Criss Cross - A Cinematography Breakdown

Hello, everybody. Welcome back for another riveting breakdown. We are traveling into the world of cinematic commercials.
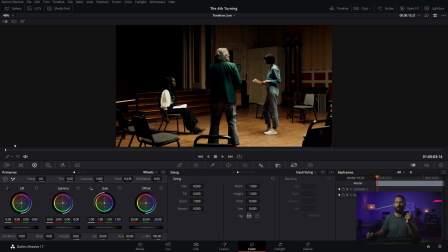Let's go. Pay careful attention here to the start, because this is really all we're going to talk about. And then from here, it's a normal commercial. Ponies. Who doesn't like ponies? We're not going to talk about any of this. This is all normal.
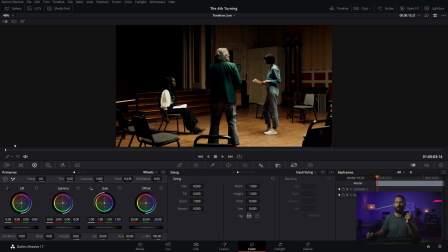Did you see it early on there? Did you see what might be interesting? Let's go back to the start here, and let's play it again. Now, what could be interesting here? It's tricky. You got to be fast. Let's start with the wide here, because even though this isn't the most important part,
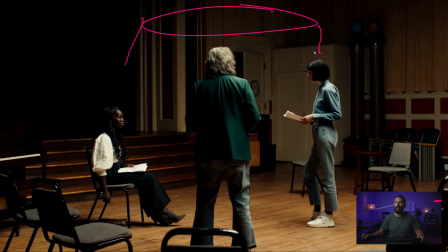it will show you that this commercial has a lot of the stuff in the framework that we normally talk about and the stuff that we talk about on the channel. When we've got our overhead, right, you know the drill. We don't want this light spilling all over the place in the background because it's going to take away our attention here,
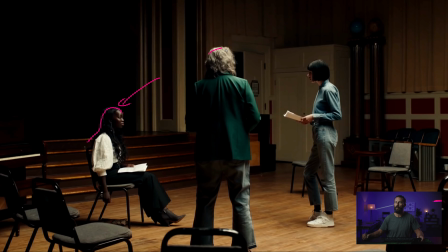which is these little tiny highlights that pull these people out of the background, right, which is significantly lower in light levels. We want to pull them out with these little highlights. And to do that, we need shadow towards the camera, and we need that little tiny edge on them.
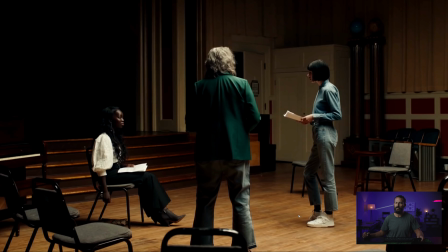You can see on the ground, you can see just how soft these shadows are, right? There's basically nothing there, a little bit here below the chair, and then we have this nice little circle here of things that we're shooting through. It's very nicely done. The lighting is beautiful, but we're really not going to talk about that.
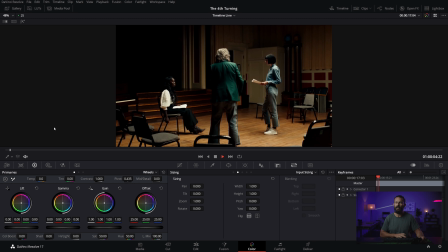What we are going to talk about is this little sequence at the beginning. Let's bump out of here. Let's go back to our little sequence at the beginning. Do you see what is slightly strange here? And why it has the effect that it does. So let's watch through it one more time.
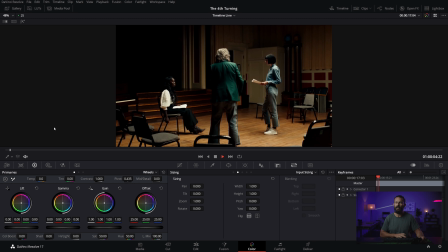Hello, how are you? I'm stunned. Talk to me. Hey, hey, hey. You're not listening.
This is like you guys listening to me talk right now. You're just staring. What is he doing? What is he talking about? And then somebody in the green jacket is like, you look closer.
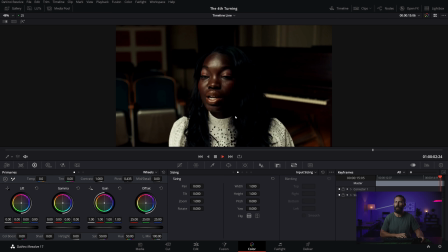Something is strange. What is it? I don't know. Just tell us. You fool.
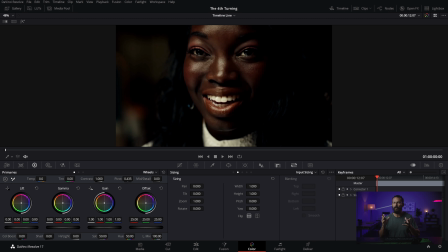Okay, what is strange is that we are flipping the side of the line when we come out to the wide. And it is a little bit, even if you don't know it, it's a little bit off-putting because your eyes have to hunt as soon as you get to the wide.
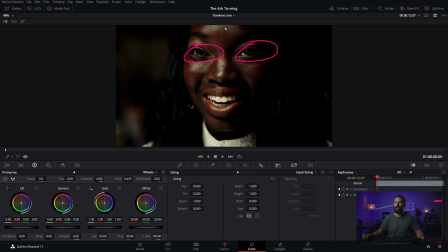And I'll show you what I'm talking about here. So, eyeballs here, let's split this. She is looking this way of camera, right? Camera over here, she's looking this way. That is the side of the line, right? We've established the side of the line. The camera is going to be on her left eye, that side, right?
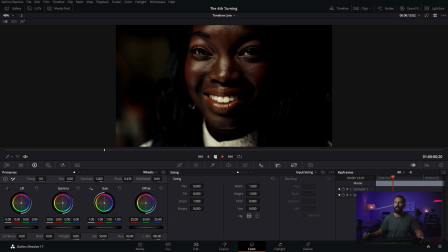So now when we go to the next shot, let's see. Okay, yes, that makes sense.
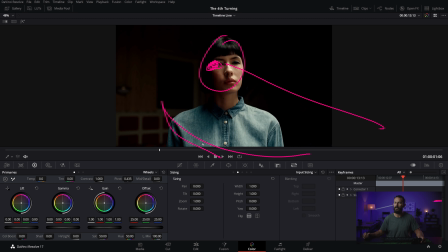She's looking in the right direction because we're now on her, the right eye of her. The camera is still maintaining the right side of the line here for this shot. Okay, we go back. Okay, even this works, right? We're still looking at that same eye. The line is still looking this way. She's looking this way.
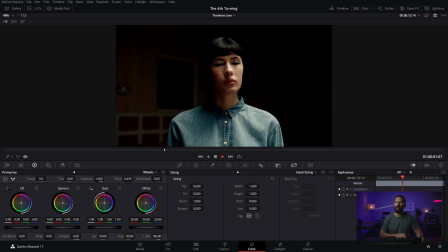Now, I'm gonna leave up this line so you know which way she's looking, right? Bang. What is going on? Why is she now looking this way? Right? What has happened? Why would you possibly do that? I don't know.
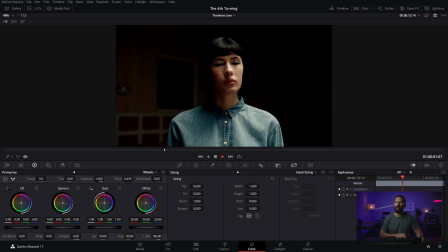I can't speak for the people that made this commercial, but I can tell you that what you have to do here is because she's looking that way,
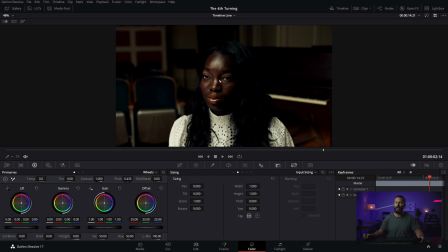it immediately draws your eye of like, okay, well, I know when we cut back, it's probably going to be a similar angle to this, right?
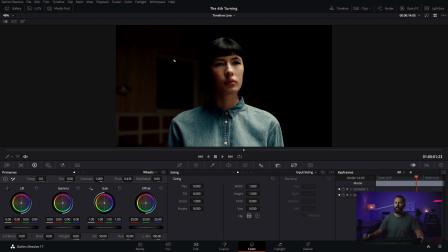And because she's probably going to be on this side, right? This is like center framing, but oftentimes you'll see people positioned in the frame over here, looking this way. And the people looking this way, position on that side of the frame. That way it's really easy for your eye to bounce back and forth. The geography of the scene is all in your head at this point. Everybody knows where everybody is.
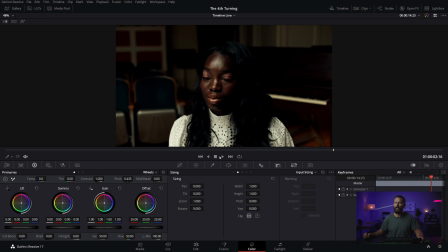But then what happens is, when we're looking, I guess, again, center frame,
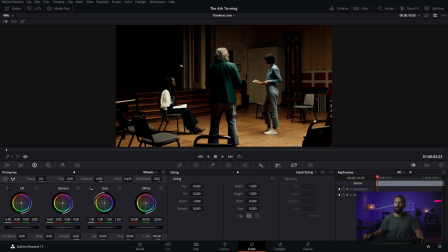we're anticipating looking the other way, and now, boom, we look at her first, then you look over here, right?